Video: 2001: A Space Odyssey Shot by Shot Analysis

For those of you unfamiliar, 2001: A Space Odyssey is a 1968 film by Stanley Kubrick about a group of astronauts
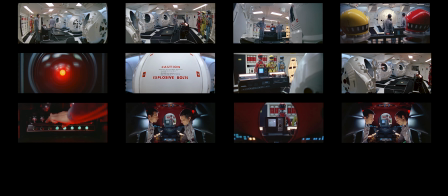[0:09]
who try to find the origins of a black monolith that mysteriously appears on the surface of the moon.
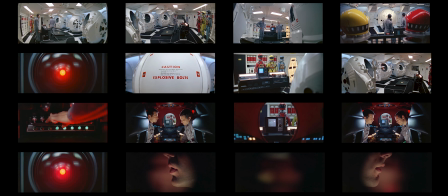[0:16]
The scene I'm going to break down is a little past the halfway point of the film, at the hour and 20-minute mark. Right before this scene, we learn that the ship's AI, HAL 9000, may be malfunctioning.
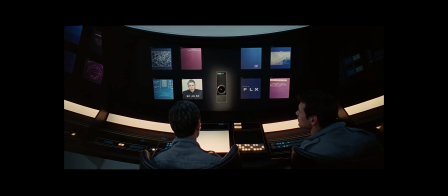[0:28] We should advise you, however, that our preliminary findings indicate that your onboard 90000 computer is in error predicting the fault.
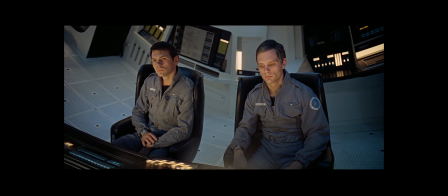[0:36] I say again, in error predicting the fault. I know this sounds rather incredible, but this conclusion is based on the results from our twin 90000 computer. We are skeptical ourselves, and we are running cross-checking routines to determine reliability of this conclusion.
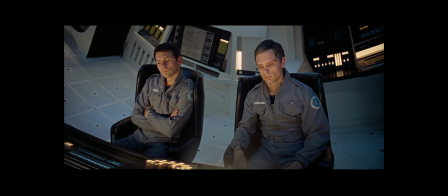[0:54] Sorry about this little snag, fellas, and we'll get this info to you just as soon as we work it out. X-Ray Delta 1, this is Mission Control.
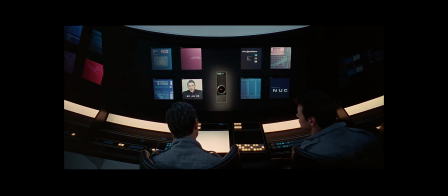[1:02] 2049er, transmission concluded.
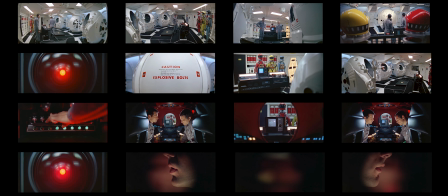[1:06]
So in this scene, the two crew members find a private place to discuss how they should move forward on their mission. This scene follows a continuity-style editing, and each shot is connected to the one before it.
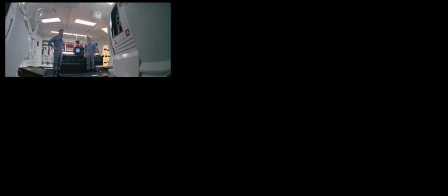[1:18]
All the shots are fairly claustrophobic in feeling. If it's not a close-up, then the astronauts are framed by objects that keep them trapped in the middle of the screen.
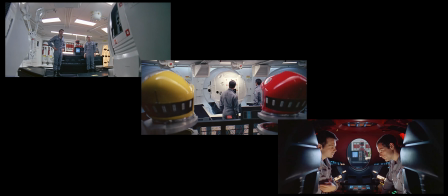[1:26]
This emphasizes how they are trapped on the ship with a malfunctioning AI.
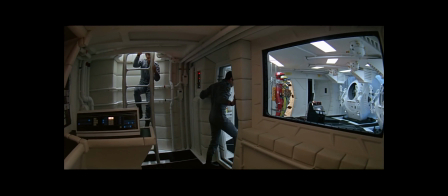[1:31]
The first shot of the scene is a 24-second pan, where the crew members climb down a ladder into the escape pod room.
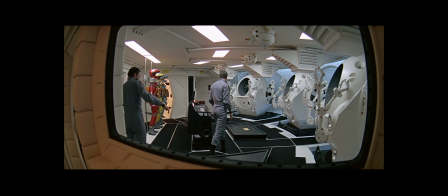[1:38]
This is used to establish the change in location. However, once they are in the room, Kubrick breaks one of the rules of cinema, the 180-degree rule.
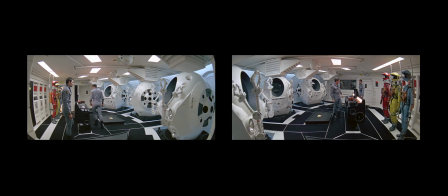[1:46]
He cuts across the 180-degree line to the other side, creating an uneasiness because we have suddenly switched locations on the spatial plane. This cut is made to hint that there's something off, or that something bad is going to happen.
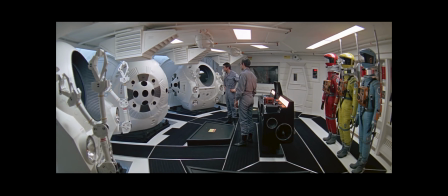[2:00]
They try to guise their true intentions by talking about looking at a problem with the pod, so that they don't raise suspicions with HAL.
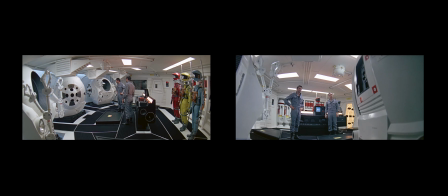[2:08]
The shot cuts from being from the side of the astronauts to the front of the astronauts to show HAL's physical presence within the room.
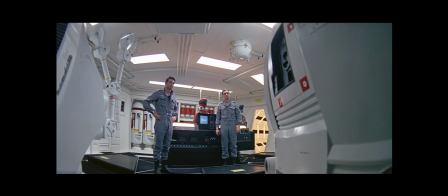[2:16]
Showing HAL also allows us to start piecing together that maybe the astronauts aren't trying to fix something, but are actually trying to find a space on the ship where HAL can't hear them. Then it cuts behind the astronauts as they climb into the pod.
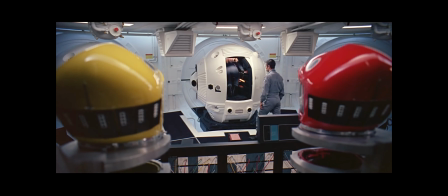[2:28]
This shot lasts for 8 seconds and cuts before both the astronauts climb into the pod. The shot doesn't cut to the inside of the pod, but instead cuts to a close-up of HAL.
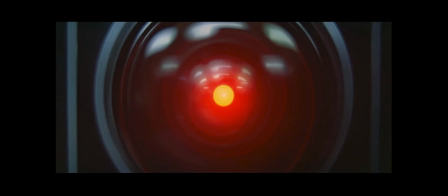[2:38]
At this point, we realize that we are not grouped with the astronauts, but we are actually like HAL, watching as they discuss his fate.
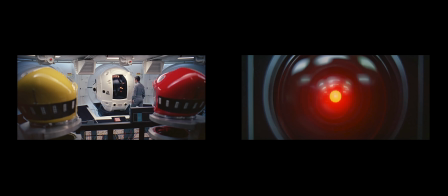[2:44]
The contrast between the wide shot and the close-up really closes into HAL's watchful eye.
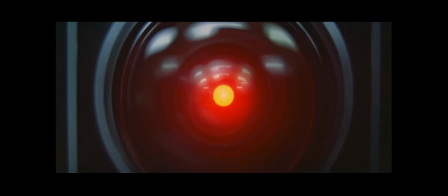[2:49]
This sudden close-up also adds to the uneasy tone of the scene, with this unblinking red dot staring us down.
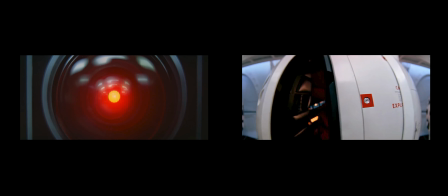[2:55]
The next cut is a match cut with shapes. The roundness of HAL matches the roundness of the pod.
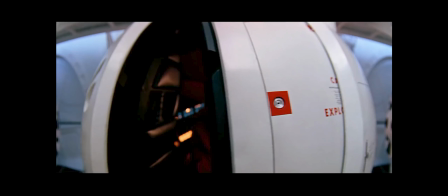[3:01]
The cut is shown as HAL's perspective, as the only other two active members of the spaceship physically shut themselves off from him.
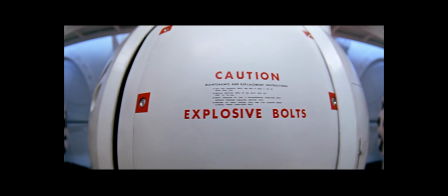[3:09]
When we read left to right, so when an action on the screen like the door closing goes from right to left, it feels off and represents that something is wrong.
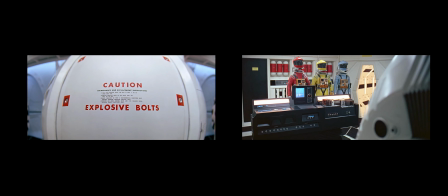[3:18]
We cut to HAL because the astronauts ask him to turn the pod around. In the corner we see the pod turn, so we know that HAL can still hear them.
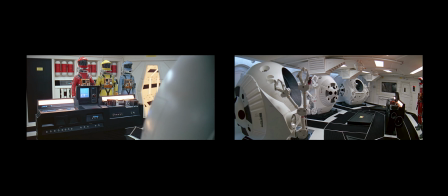[3:26]
These shots represent a match on action as we see the pod rotating from a different angle.
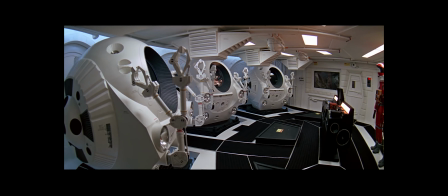[3:32]
From this angle, we can actually see the astronauts in the pod, and so can HAL. This is our first time in the pod.
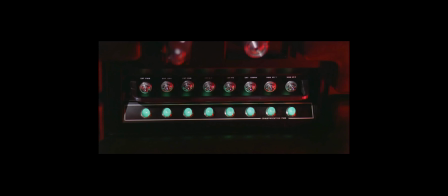[3:39]
This cut to the close-up on the communication switches finally answers our questions of why they are talking in the pod. It is the only place in the ship where they can turn HAL off. This shot lasts 6 seconds. The astronauts waste no time in turning off the communications.
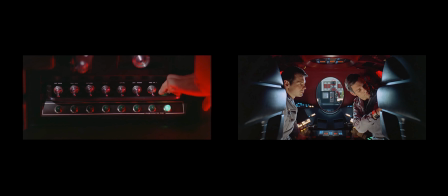[3:55]
This cut is also a match on action as the one astronaut pulls his hand away from turning off the switches.
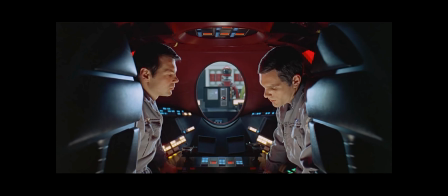[4:01]
This shot is the longest one, lasting 1 minute and 51 seconds. The astronauts start by asking HAL to rotate the pod.
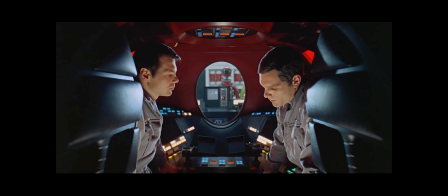[4:09]
After about 15 seconds of asking, they determine that they are in a safe place to talk. The whole time they talk about what to do with HAL, we are not so much looking at the astronauts as we are looking at HAL in the distance as they determine his fate.
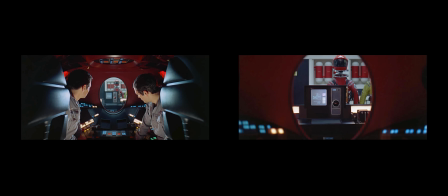[4:23]
We cut to a medium close-up of HAL on the outside of the pod. Cutting to this medium close-up emphasizes that he is the subject of the discussion.
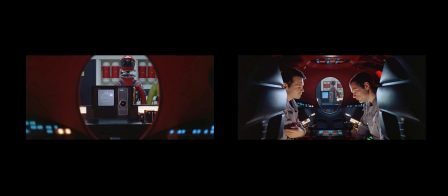[4:30]
He is the thing we should be focused on. Then we cut back again to the astronauts as they continue their discussion.
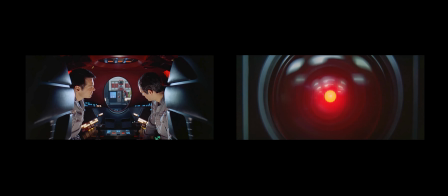[4:38]
We cut to another close-up of HAL to the same effect as the one before. We can feel him watching.
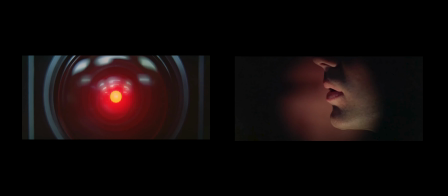[4:44]
And then we cut to his perspective, and we realize he is watching. He's watching the astronauts and reading their lips.
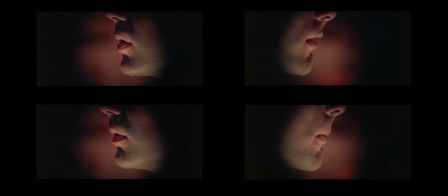[4:51]
These next 4 shots are actually one shot where the camera whips back and forth, but I broke it up to make it easier to dissect them. The first shot lasts 4 seconds. Then it whips to the second shot that lasts 5 seconds. It whips back to the first astronaut, but only lasts 3 seconds this time.
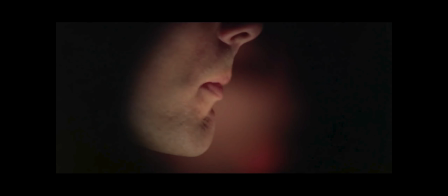[5:08]
And when it whips to the other astronaut, it only lasts 4 seconds instead of 5. The slight increase in speed as Hal whips back and forth reading their
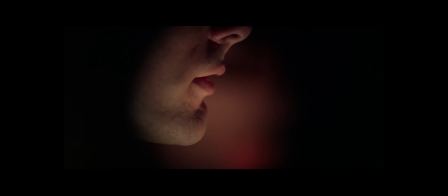[5:17]
lips helps add to his distress as he learns that the astronauts want to turn him off. Then it cuts to black.